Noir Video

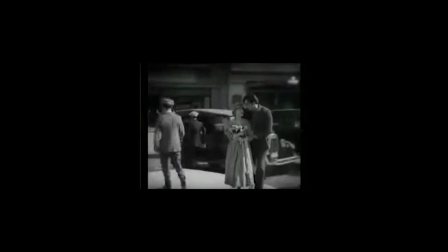So, prior to noir movies, women were seen in the movies as these unobjectionable love interests for men.
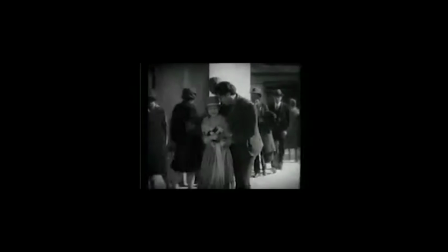They hardly ever had any kind of character depth, which is obviously not true to real life.
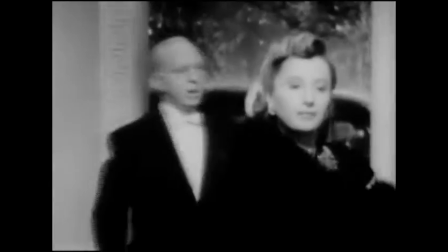So what noir movies did was they gave them this new role which had more depth.
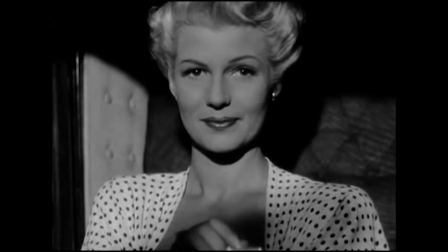Granted, it probably wasn't a very realistic portrayal of women, and it might have been unfair,
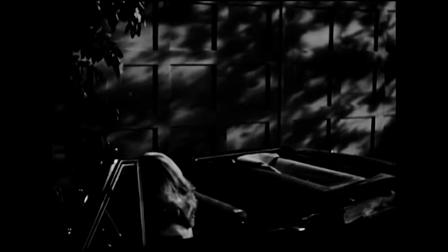but women in noir movies were given this role of the femme fatale, where basically they would lead the men astray.
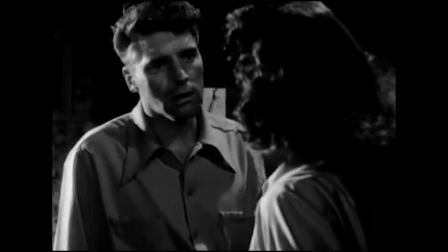Like, they had their own agenda, and they would manipulate the man into helping them accomplish their needs,
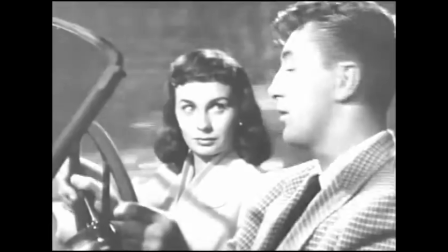or they would manipulate the man into straying off his moral track. So it might not exactly be equality for women in movies,
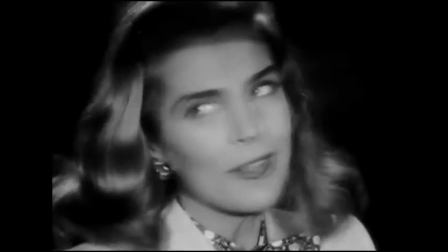but it was a huge step forward as they were finally given some kind of character depth rather than just being the pretty face to star opposite of the male protagonist.
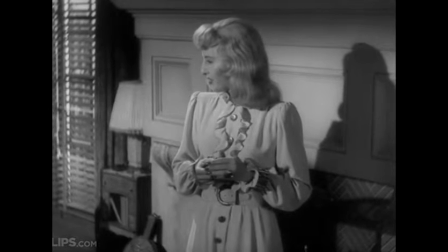For example, in the movie Double Indemnity, Walter Neff, who's a smooth-talking insurance salesman,
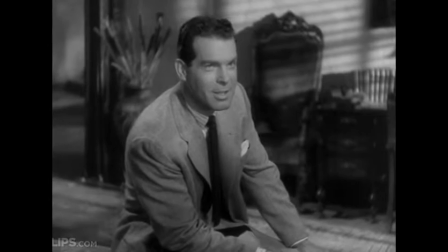meets a femme fatale character by the name of Phyllis Dietrichson,
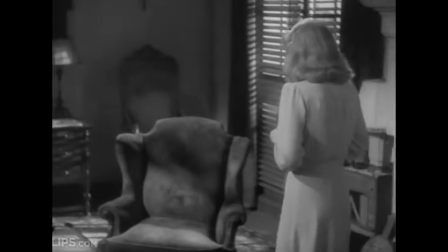who basically manipulates Neff into killing her husband to get the insurance money.
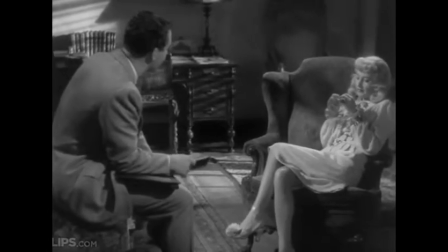So, like I was saying earlier, the femme fatale may not have been a very positive
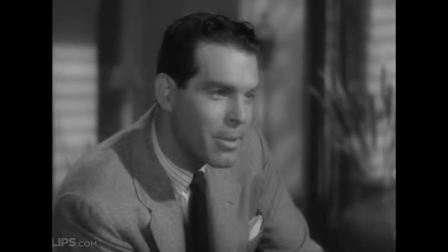representation of women in cinema, but it was a huge step forward. They actually had characters rather than just being this face on the screen.
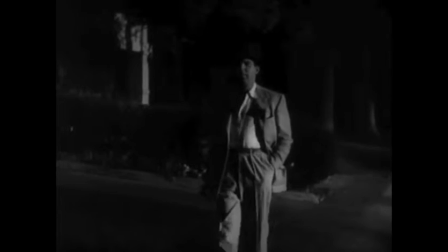Alright, so now let's talk about one of the most obvious characteristics of noir movies, and I'm of course talking about lighting and visual effects.
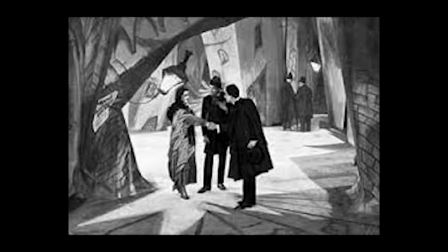So, noir movies can directly be traced back to German Expressionism, which was an artistic movement in Germany at the time,
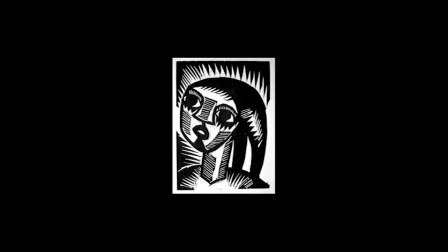where artists depicted these events in their portraits, but it became obvious that they weren't just depicting events, they were also conveying the emotion of the events through lighting and shading. There's this term in art called chiaroscuro, where artists would use lighting and shading to articulate the different aspects of their paintings.
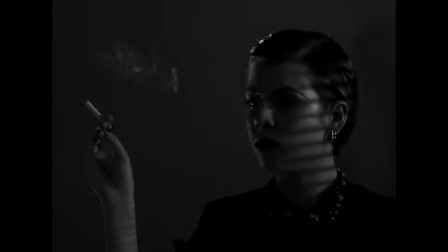Basically, noir took that, the chiaroscuro idea,
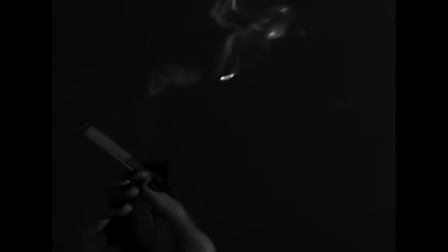and used lighting and shading especially, because shading actually is more important than lighting in a lot of noir movies,
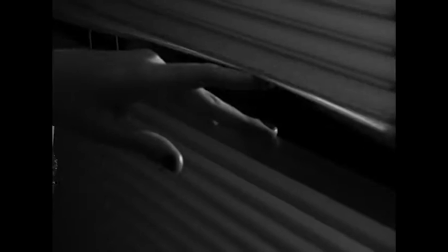to emphasize the mood, the characters, the kind of emotional impact that a scene should have on the audience.
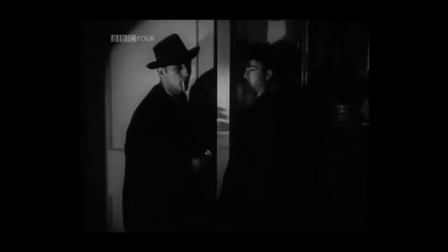So whenever you see a dark and looming character, he's darkly lit.
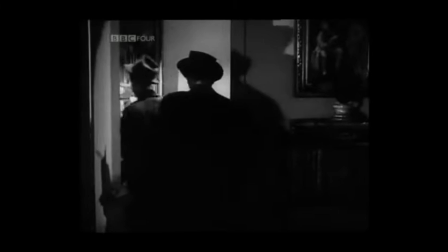And whenever a character is stepping into the light, whether in the plot or in any kind of emotional aspect, the character literally steps into the light.
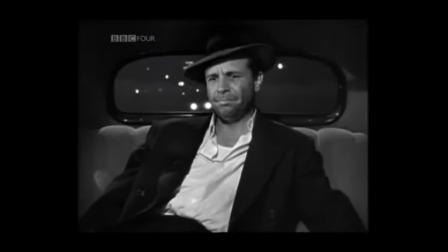In fact, in film noir, you could almost say that the lighting is a character in the movie.
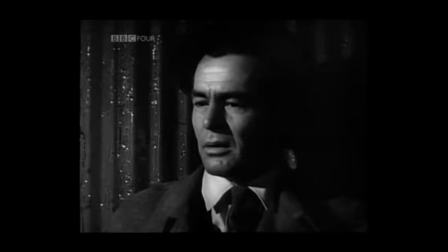The lighting represents the plot and makes the audience feel what the director wants the audience to feel just through the lighting. And if you don't believe me, if you don't think that lighting does have an effect on your emotions, then just take a look at these two pictures.
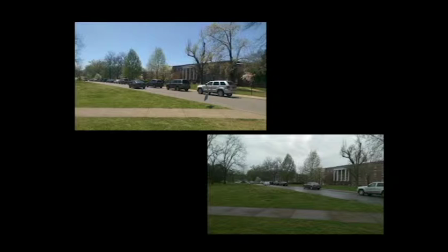So both of these pictures are of the same location. These were taken on MTSU's campus, but with different lighting. It was different weather. So notice that the picture on the left is more of a sunny day, and the picture on the right is more of an overcast day with darker lighting.
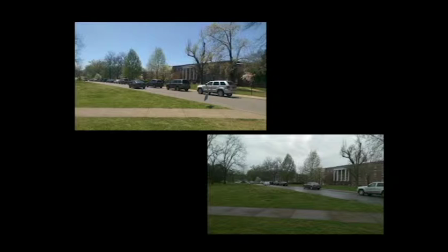So on the left, you could see in a movie, that scene would be perfect for like a joyous occasion, for like a gathering, some kind of, you know, just happy scene. Whereas on the right would be perfect for like, say, a funeral or some sad occasion.
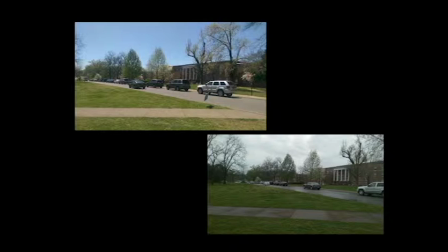Like if you want your audience to feel sadness, you would put the actors into the scene on the right. If you were to switch those two, like if you were to have a funeral in the happy kind of picture, the happy kind of setting on the left, then it would almost be like mocking the event that's happening.
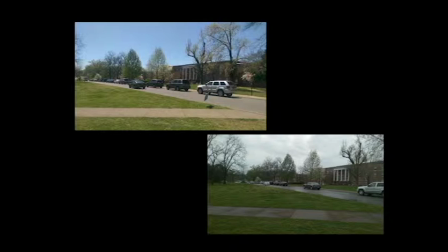It would completely throw the audience off and wouldn't get the emotion that you were initially intending for them to have. And the same if you were to have a joyous occasion or some kind of happy occasion in the scene on the right. You just wouldn't have that kind of emotional emphasis. And noir directors understood that.